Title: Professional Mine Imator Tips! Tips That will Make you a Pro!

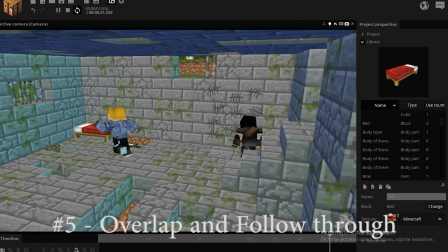(4:12)
First the lower half of the body stops, while the upper half still goes, and after that, the head and the arms still follow.
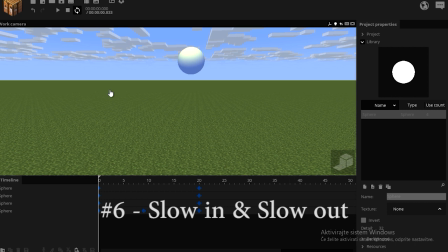(4:19)
Slow in, slow out is a principle that applies to character movement to make it more realistic. The principle says that every move should start slow and end slow, because that's the way of how all living things move. First you have to gain speed, you can't just start the motion with full acceleration. For an example, having linear movements look ugly.
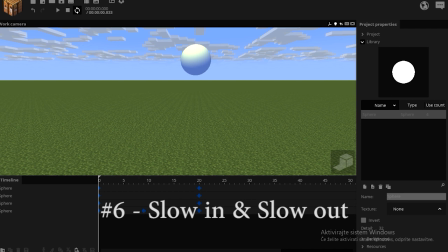(4:39)
So applying a simple transition makes your move a lot nicer. But you have to be careful you use the correct one.
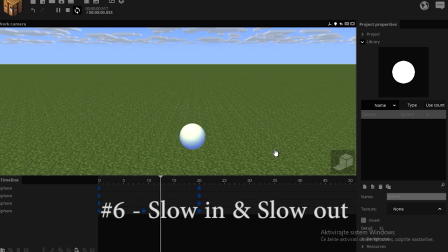(4:45)
For an example, you wouldn't add a slow-out to a ball falling to the ground, but rather a ball bouncing back upwards.
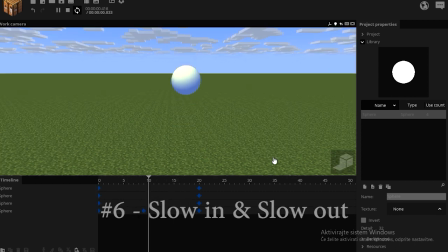(4:52)
Or a slow-in to a ball starting the fall. You can do that simply by clicking the object and giving it a transition.
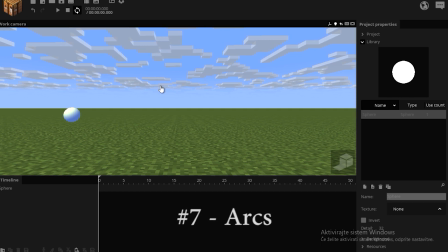(5:01)
The seventh principle is called arcs. It talks about how all motion is traveling in arcs. Instead of a linear motion here, you should add an arc. Let's do just that. Instead of this keyframe up here, I'm gonna put the sphere in a folder.
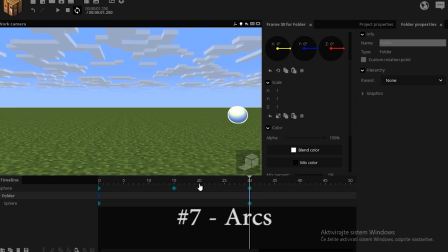(5:15)
Now I'm gonna add a starting frame and the ending frame of the folder. As you see, the ball is just traveling vertically in a linear motion. But in the middle of the action, I'm gonna move the folder up.
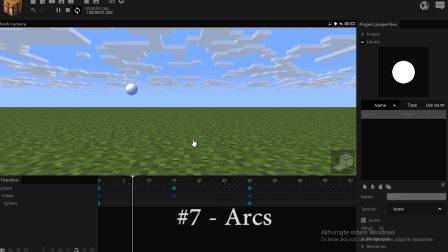(5:26)
Now when I play it back, I get the same result as the first ball, but what's different is that the y and the x motion are on the separate timeline.
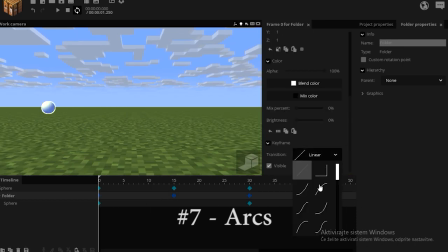(5:34)
So I can simply ease the y motion, but keep the x motion linear.
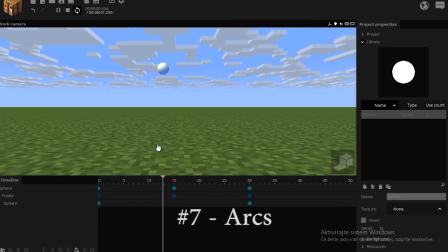(5:38)
If I play this now, we get a nice arc, which is much more realistic than this.
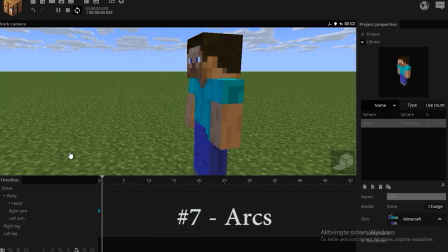(5:44)
But even the arms and legs travel in an arc, because our joints are made this way and this is just how nature works.
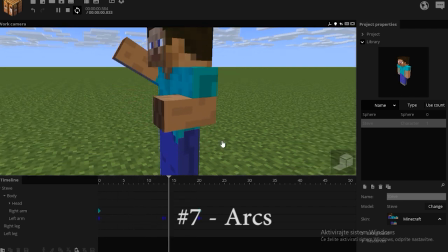(5:51)
Even the bends have their own arcs.
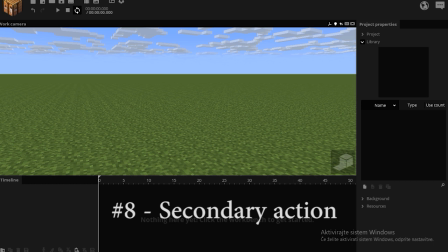(5:54)
Secondary action is a principle adding another action to your animation, but the second action has to be subtle enough not to steal tension from the main action.
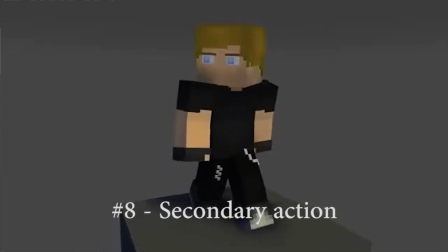(6:03)
For an example, take a look at this walking animation.
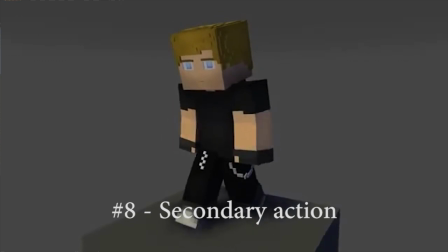(6:05)
The main action are his legs and the body, but the secondary action would be the head turning around and making the animation more live-like.
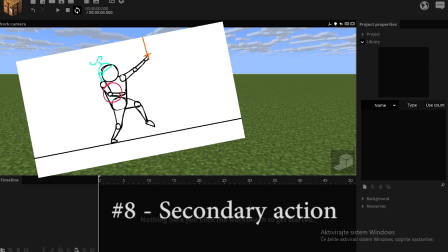(6:16)
Secondary action means having more things moving at once, but having it clear enough so you know what the main action is and what the secondary action is.
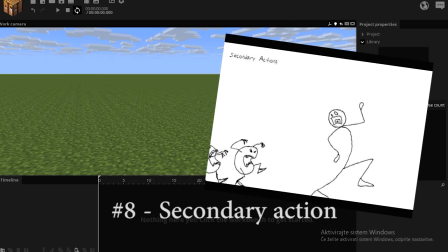(6:24)
This is connected to the third principle called staging. Even with multiple actions in the shot, you have to know what the viewer is gonna look at.
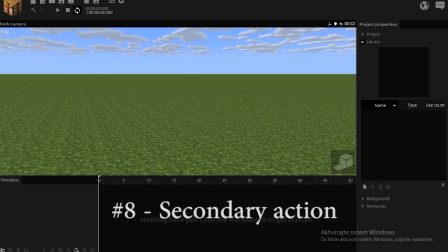(6:31)
You have to direct the viewer's view to that certain action that you want.
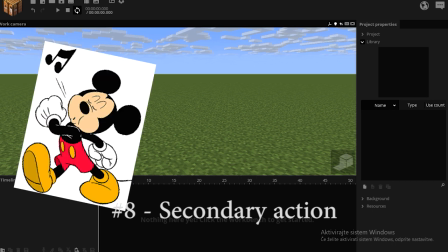(6:35)
Secondary action could be anything from whistling, playing Pong, and even rotating windmills outside.
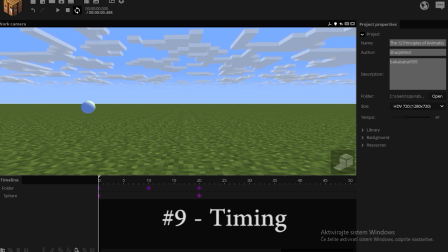(6:42)
The principle of timing means having your objects move at a regular speed, which means not to have your ball move like this, or like this, but having a realistic lifelike tempo to all your movements.
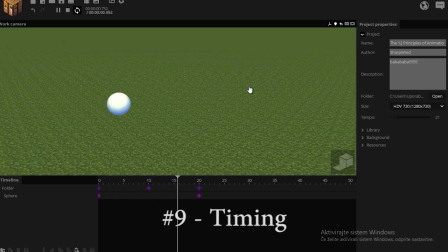(6:55)
Now in 2D animation that means also calculating how many frames you have to input in the video, but in 3D animation it's not like this.
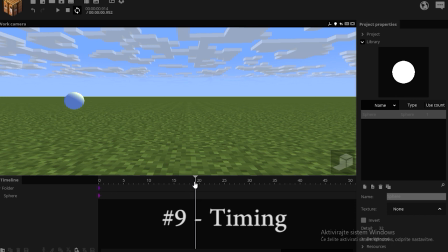(7:03)
I usually play the timeline out and imagine the movement on the screen.
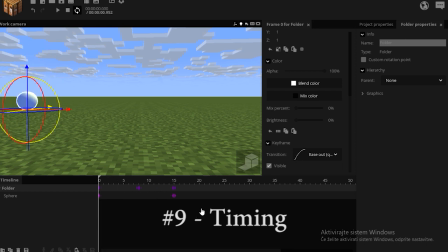(7:07)
When I get the time that I want, I try to make it like so, but in the end I also adjust when something doesn't seem right.
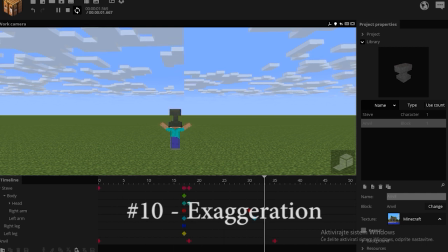(7:14)
Exaggeration means exaggerating the animation either by design or by content. This here would be a perfect example of the content exaggeration. There's no way an anvil can just squash the character like this. Exaggeration by design would mean something else.
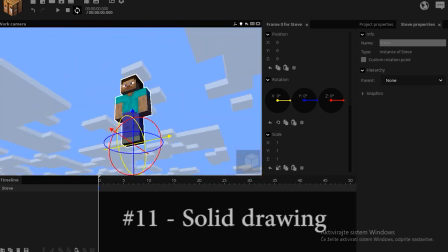(7:29)
Solid drawing means being able to draw your character from all perspectives.
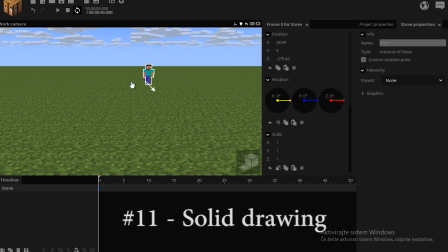(7:34)
In 3D animation, that doesn't apply because the objects are already being rendered in a 3D space. That includes being able to draw from every perspective, on every distance, and even animate their arms and legs like this.
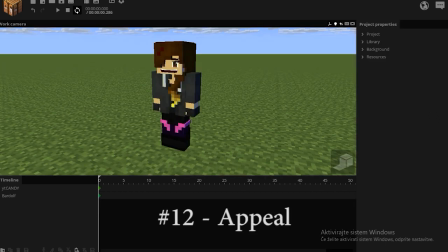(7:47)
And finally, appeal. This principle is all about giving your character some personality just by the looks.